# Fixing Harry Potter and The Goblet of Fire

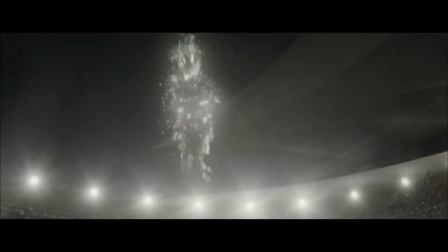(4:09)
It didn't have to be that long. It could have just been a montage. I would have really enjoyed to see this play out.
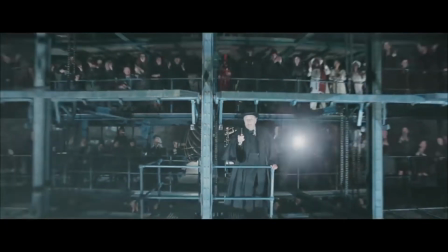(4:13)
However, instead, we didn't get it,
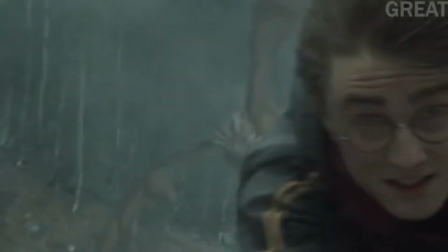(4:16)
which is so sad because last movie we only got one Quidditch match because they had cut out two of the Quidditch matches just to make a dope ending.
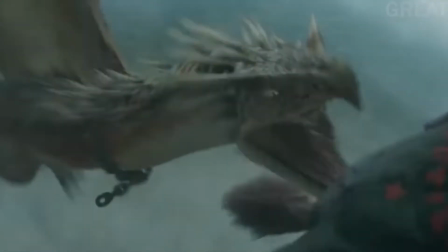(4:24)
Now, although I really like that movie and I think it's perfect just the way it is, I would really like to see more Quidditch matches.
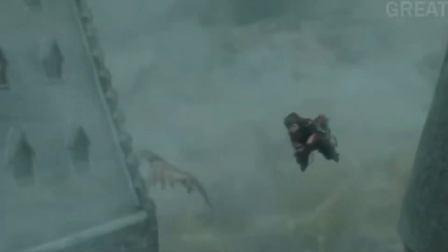(4:31)
So this movie would have been the perfect opportunity to give us a Quidditch match,
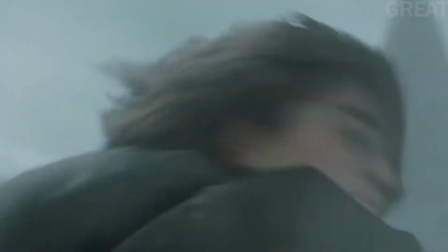(4:35)
since they had a whole team of professionals who knew exactly how to
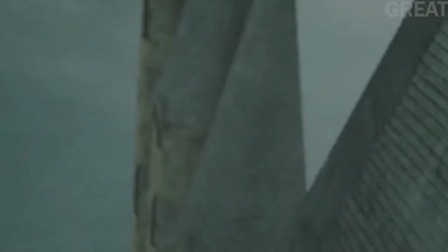(4:40)
do stuff with CGI, but instead we didn't get a single bit of actual Quidditch action.
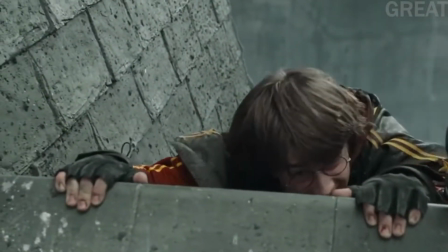(4:47)
That is my main problem. However, I'm not a professional, so I cannot CGI that in.
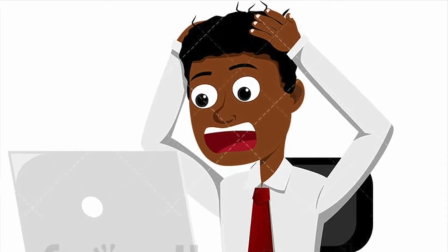(4:52)
However, one of my bigger problems comes after the Quidditch match scene, which never happens.
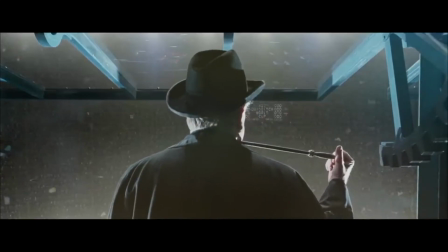(4:57)
But after
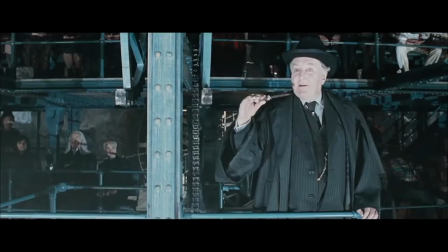(4:59)
the Quidditch match ends, which we don't see, the dark mark is casted in the sky by none other than Barty Crouch Jr. Now,
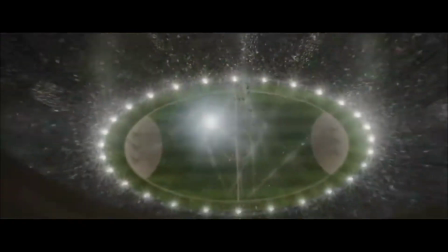(5:06)
in the book, we see a mysterious character cast a dark mark,
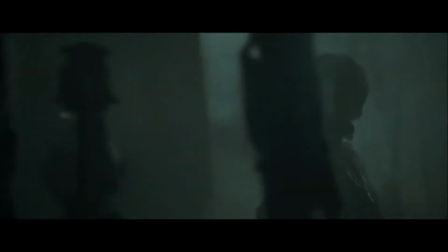(5:11)
which further enhances the mystery because now we added another mystery of who cast the dark mark.
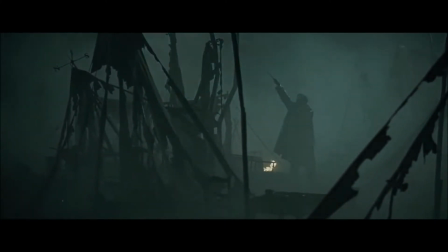(5:16)
So it's so sad that in this particular scene, right after ruining the beginning of the movie by not having the Quidditch scene,
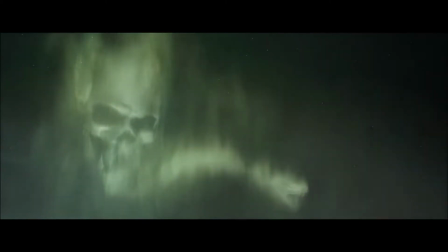(5:23)
they further ruin the movie start by having this character who's supposed to be a mystery be revealed instantly.
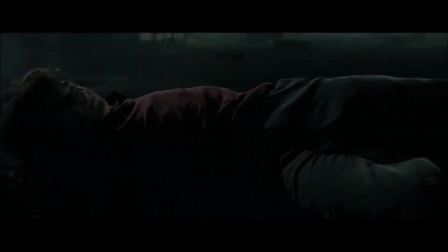(5:31)
However, the way I've edited it, I think actually enhances the mystery because we wonder the same question Harry Potter's wondering, which is who's that guy?
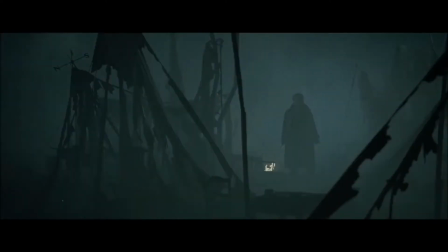(5:39)
Why is he chasing me? Why is he running away? And why did he cast the dark mark? Let's take a look.
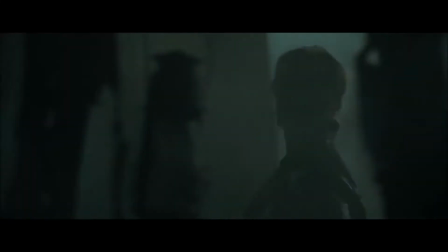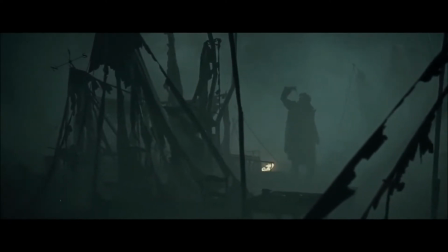(5:52) More murder!
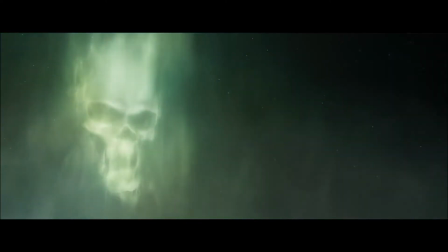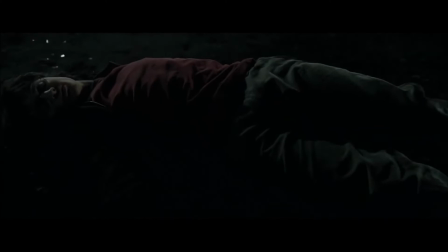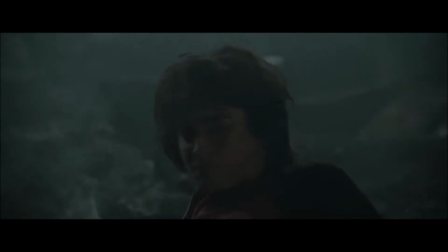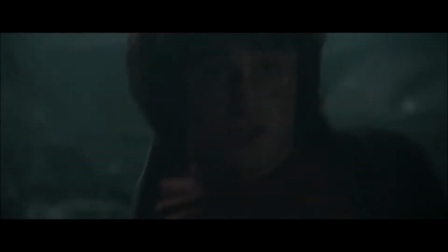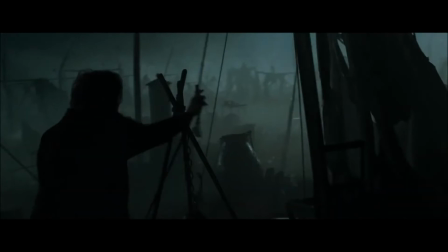(6:17) Harry! Where are you?
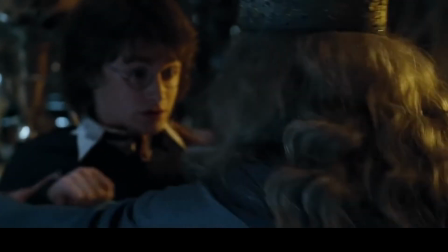(6:24)
The next scene is so annoying because it literally contradicts the whole
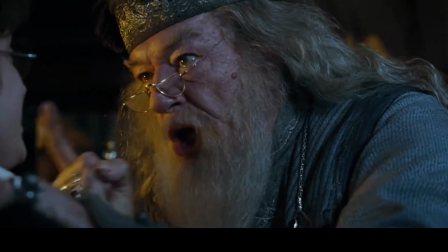(6:29)
scene in the book, or at least the whole part of the book.
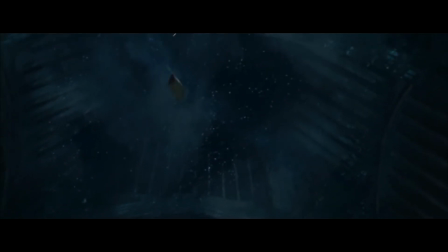(6:33)
See, in this scene, Harry's name is put in the Goblet of Fire, and it comes out of the Goblet of Fire,
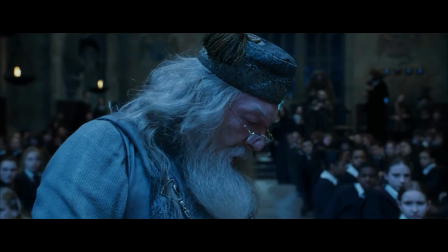(6:41)
and Dumbledore sees it, and then he goes to Harry and asks him calmly if he put his name in the Goblet of Fire. This whole scene is supposed to show how calm
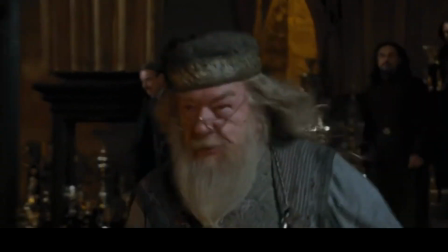(6:50)
Dumbledore is, even under high pressure situations. That's what the scene was supposed to do.
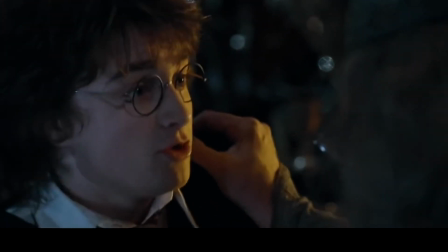(6:54)
But of course, it got messed up in the movie, and then we just got this guy yelling.
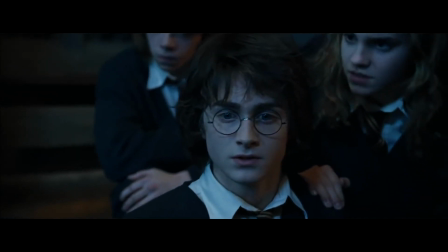(6:59)
So I went and fixed the scene to make it sound like he's saying things calmly.
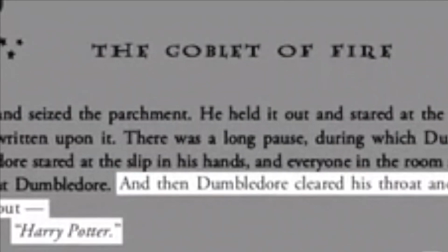(7:05)
However, this is a bit of a more shoddy edit, so hopefully you guys can bear with me here.
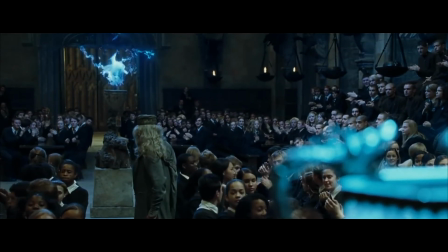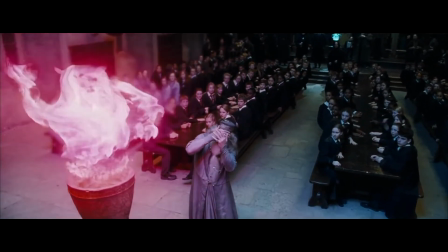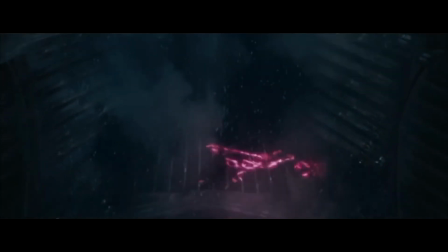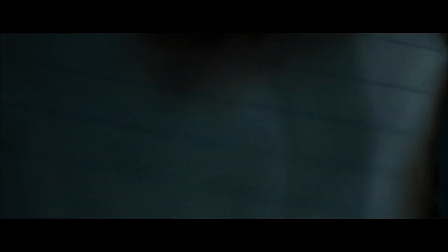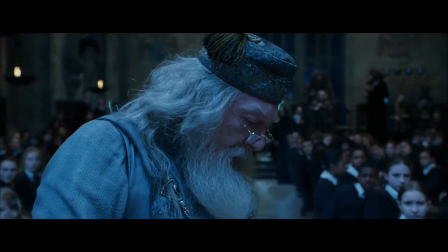(7:35) Harry Potter.
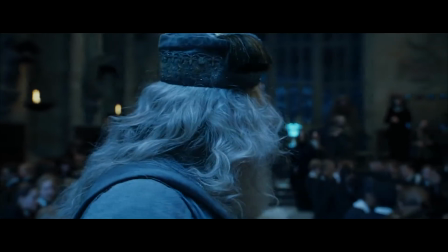(7:38) Harry Potter?
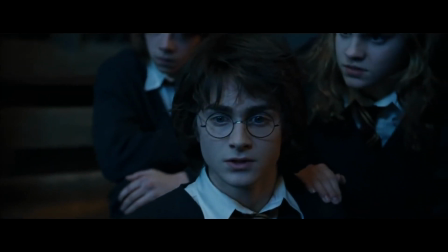(7:44) No. Come on, Harry. Harry, for goodness sake.